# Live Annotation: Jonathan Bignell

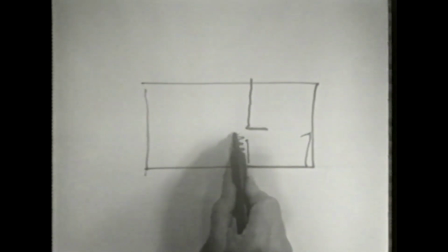[20:40] The circulation route goes along here, and we're able to move through with a low wall here,
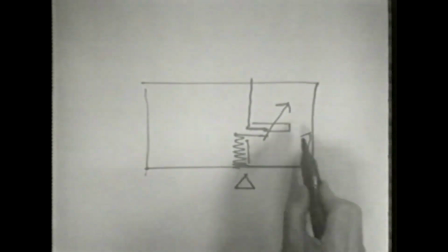[20:46] and we can see across this low wall into the living space. And we go along and we descend into it by 2 steps.
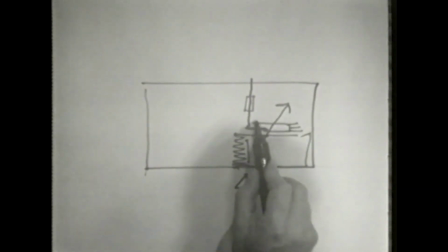[20:53] The fireplace was here, and we have this ledge which goes all the way round,
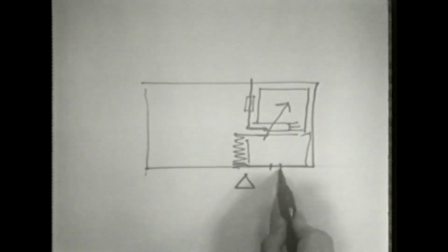[20:59] a window here in the library and another one here.
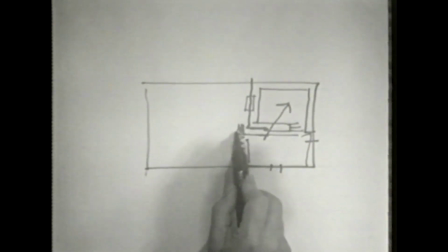[21:05] The circulation route continues in this direction,
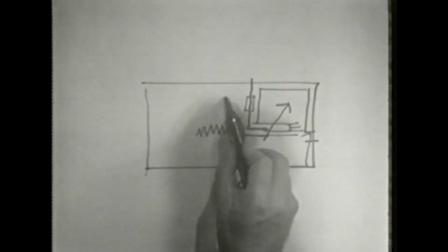[21:11] so that we have a dining space here and we have a kitchen here.
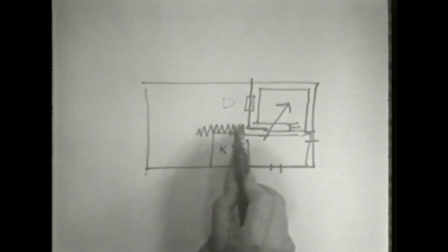[21:17] We have a serving hatch joining the two,
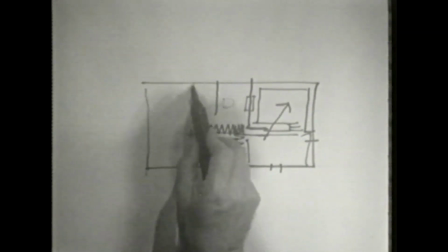[21:21] and here we have a bathroom and 3 bedrooms completing the design.
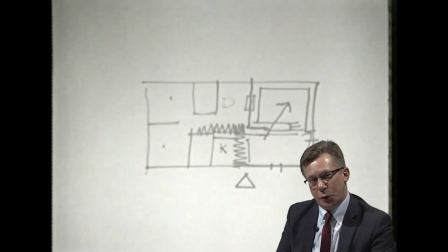[21:28]
As Geoffrey continues his drawing, we see more squares, lines and shapes which divide the space of the screen into sections and different kinds of spaces. Overall, what this sketching is doing is to link the 3-dimensional space of the house that he's designing to the 2-dimensional space of the sketch,
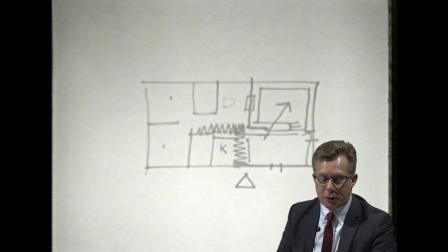[21:47]
the paper that he's sketching on, and also the 2-dimensional frame of the television image. The program plays with the idea of surface and depth, therefore, because of course those flat pieces of paper and the flat surface of the television screen are quite different to the 3-dimensional space of a house,
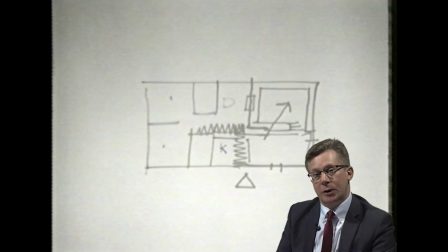[22:06]
the 3-dimensional space that the camera is also sitting in its own TV studio. So there's a kind of dialogue, a tension between 2-dimensionality and 3-dimensionality in the activity of design, which the television presentation here is also replicating and exploring for us, I think.
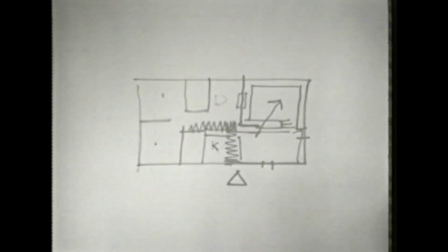[22:24] And in this arrangement, which has this traditional pitched roof with the low ceiling,
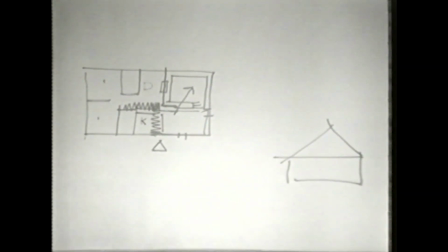[22:30] we have a hint of horizontal spatial linkage, but of course we don't have any vertical spaces.
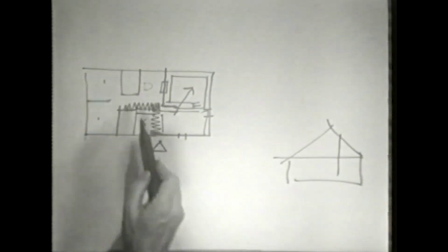[22:36] And we have the bedrooms as cell-like containers with the living spaces rather different.
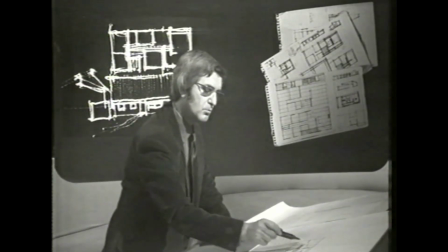[22:44] Now, there's a sort of circulation route along which there are some incidents, but nothing like what I really wanted.
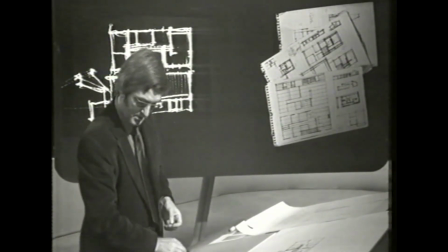[22:52] So I tried another arrangement which extended the circulation route,
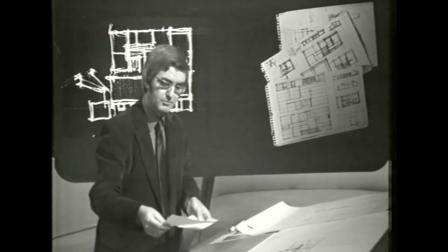[22:58] and I also had a series of flat roof designs which were all the time exploring the
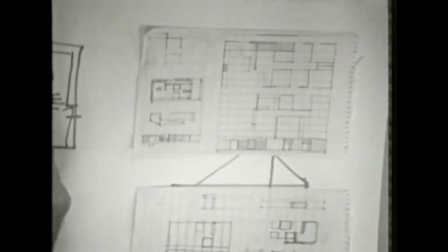[23:05] possibility of space around the central fireplace, which was something that is beginning to happen in this design.
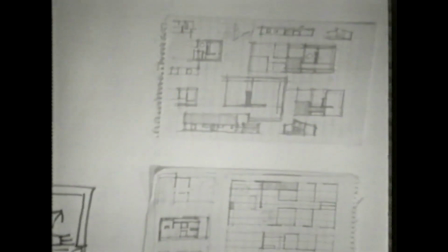[23:13] And this was an idea that had taken root and which I hung on to because I believed in it.
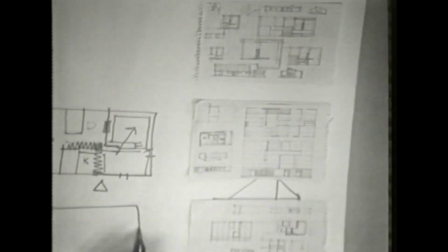[23:19] As part of my explorations, I turned this design round so that we have the living space at this end with the library here,
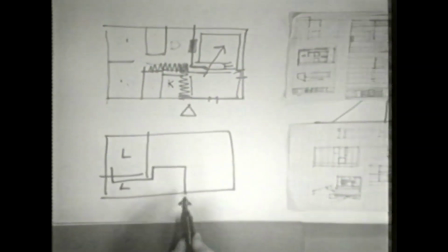[23:27] and having extended the circulation route so that we now come in here, we have a kitchen, dining, study,
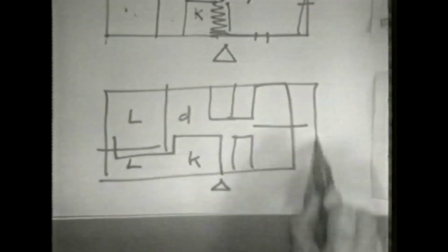[23:36] bathroom, small bedroom and 2 larger bedrooms completing the design.
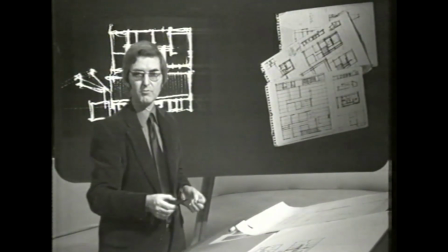[23:44] This began the kind of chain reaction that I was looking for, because I next tried a double pitched roof,
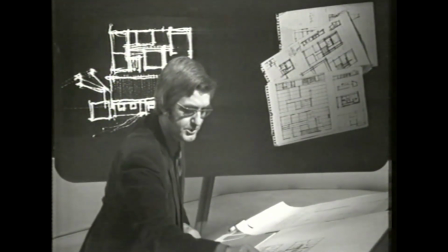[23:51] so that instead of this arrangement we have 2 pitches, the smaller one over the front part of the design,
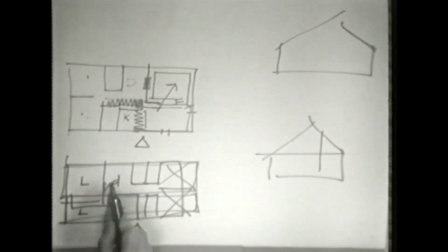[23:59] the larger one over the rear, and down the centre, the circulation route,
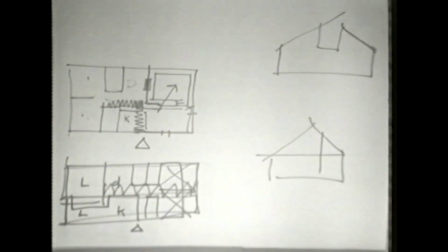[24:05] I was able to define this by the insertion of the studio attic.
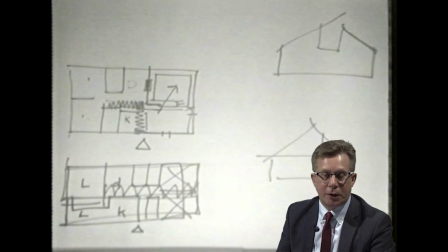[24:10]
Here at the end of the sequence, the camera returns to Geoffrey Baker's sketches on paper, and we see again shapes that repeat the square framing of the television image's composition,
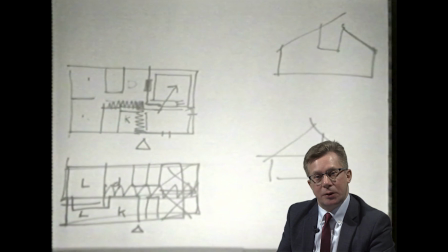[24:24]
linking once again the subject of the program, the activity of design, with the visual style that's being used to express it, in which design and televisuality come to have an intimate relationship,
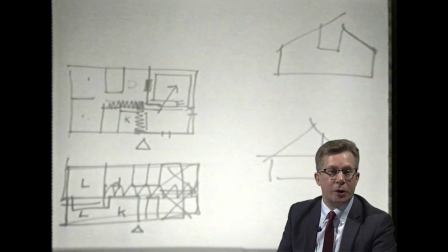[24:39]
sometimes one which is harmonious, but also sometimes one which can be distanced or critical of one of the other.
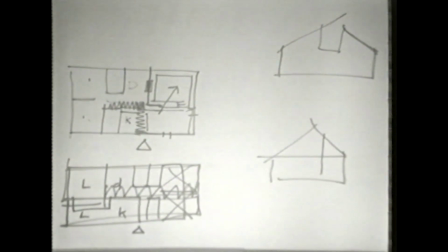[24:47] Which I think I can best show you on the model.
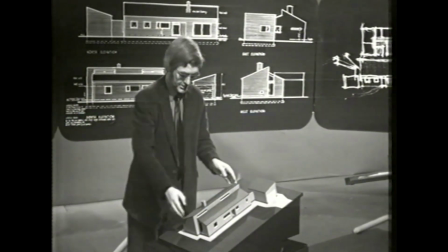[24:53] And here we can see the 2 roof pitches, which if I remove them will reveal the
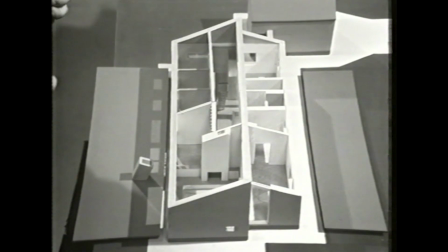[25:02] circulation spine. We've got the possibility of a whole series of contrasts between the two
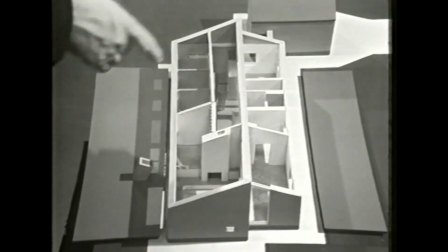[25:08] roofs and the horizontal low roof of the circulation zone,
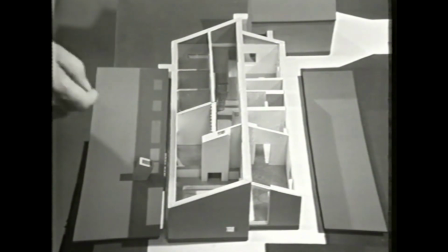[25:14] and this double pitch helped to clarify the plan arrangement by separating the front and the back parts of the design.
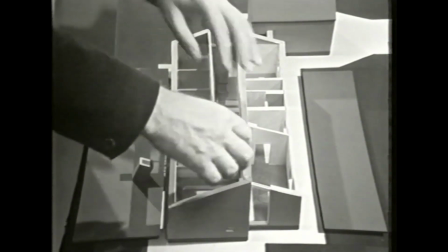[25:20] I pulled the front to one side so that it helped to separate the two forms, to clarify them,
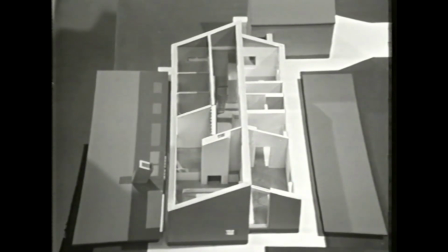[25:27] and I wrapped the garage round at the end so that the house would be a satisfactory termination to its cul-de-sac situation.
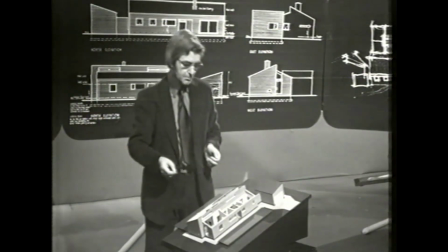[25:36] The double roof pitch allowed sun penetration right into the heart of the house,
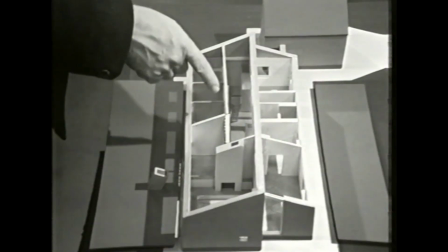[25:41] and this gave a marvellous opportunity to light the central part of the circulation zone by admitting light through here, down through the funnel.
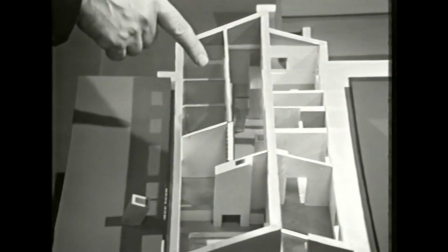[25:51] And access is given by a ladder from the hall through to the attic above.
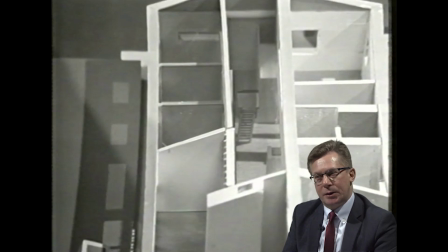[25:57]
I think this little moment is the only zoom in this studio sequence, or at least the only one that I think draws any attention to itself. The camera closes up on the architectural model. Geoffrey Baker's talking about the way that we might experience a journey
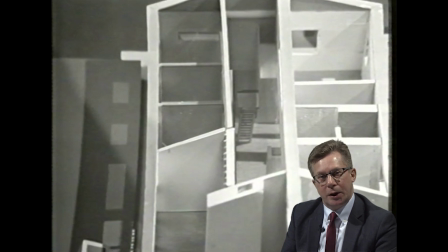[26:15]
through his house along the circulation spaces and into the rooms. He's inviting us to imagine what it might be like to walk through this building and to experience the space. And the camera's point of view, by closing up towards the model and the spaces which it encloses,
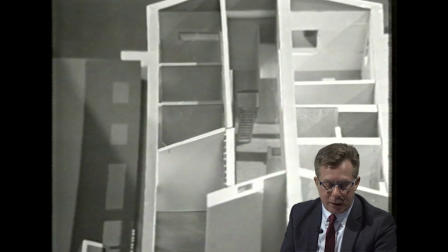[26:33]
it invites us to parachute down, as it were, into that model, to imagine ourselves miniaturizing and being able to walk through this representation of what the house is going to be like. This, of course, is a form of foreshadowing again, because we're going to see a sequence walking through the real house shortly in the program.
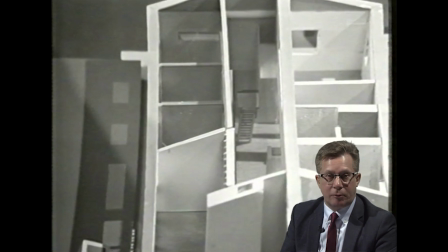[26:53]
And this is another of the ways, like the graphics at the beginning of the show in the opening titles, that I think prepare us for a narrative and an argument that Geoffrey Baker has clearly built up from the word go.
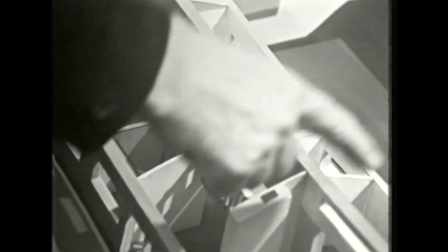[27:07] And light also enters the living area in the same way, through a clear story into the living zone.
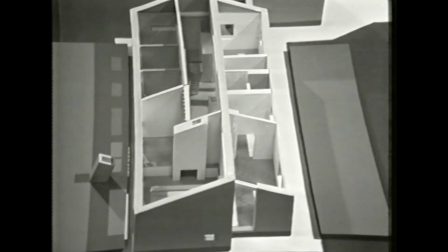[27:15] The model shows us the definition of the circulation route and the incidents along it,
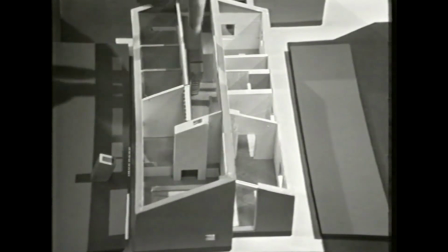[27:21] so that as we come in here, we've got first of all the light coming down through this hole we can see up immediately into the roof.
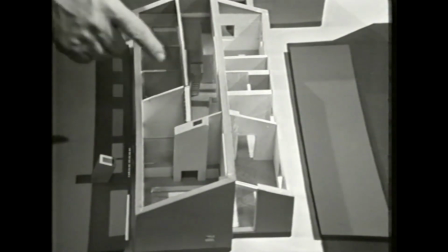[27:28] We move along and there's a squeezing in, and before we come to the spaces which are the kitchen on one side and the dining space on the other.
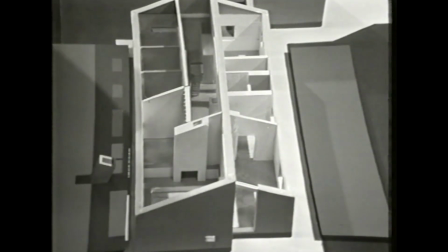[27:37] And as we move along, we are then stopped by the fireplace, which makes us turn.
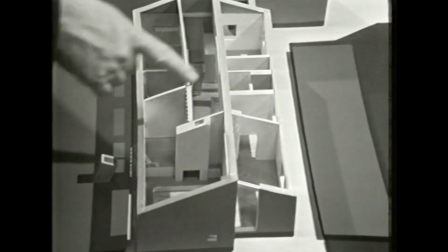[27:43] We have to turn left, and we go through this tunnel into the library space,
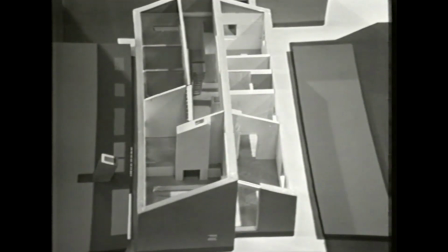[27:47] from which we can see into the living space, which is the climax of the whole movement sequence.
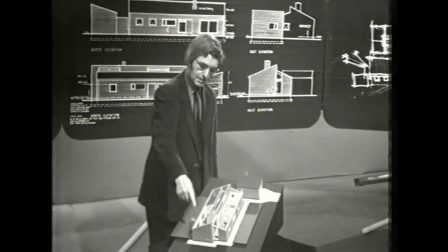[27:55] I'd describe this arrangement around the fireplace as a pinwheel,
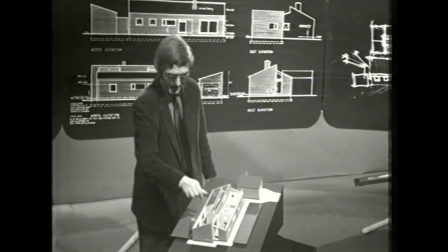[27:59] because the spaces are all revolving around the fireplace: the dining, the kitchen, the library, and the living space.
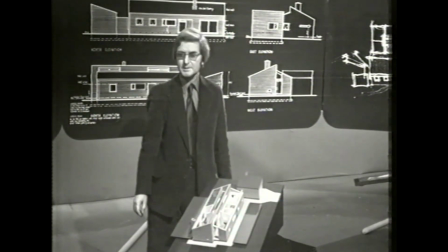[28:05] And this is another technique that had been used extensively by both Le Corbusier and Frank Lloyd Wright. And in many of Wright's designs, the fireplace is thought of, as it is here, as the symbolic heart of the house, as the nucleus. Not only do spaces revolve around it, but the low walls slot into it, and so does the studio.
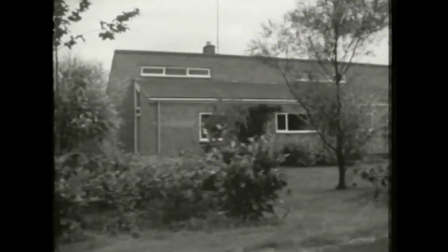[28:26] As we drive up to the house, we see how these ideas worked out in the building itself.
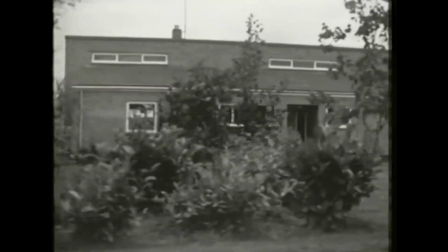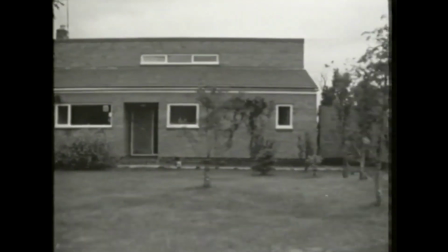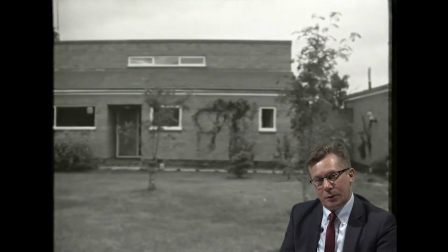[28:44]
So here we drive up towards the house and discover it, as it were, seen first of all from a distance, and we're going to get closer and closer and finally go inside.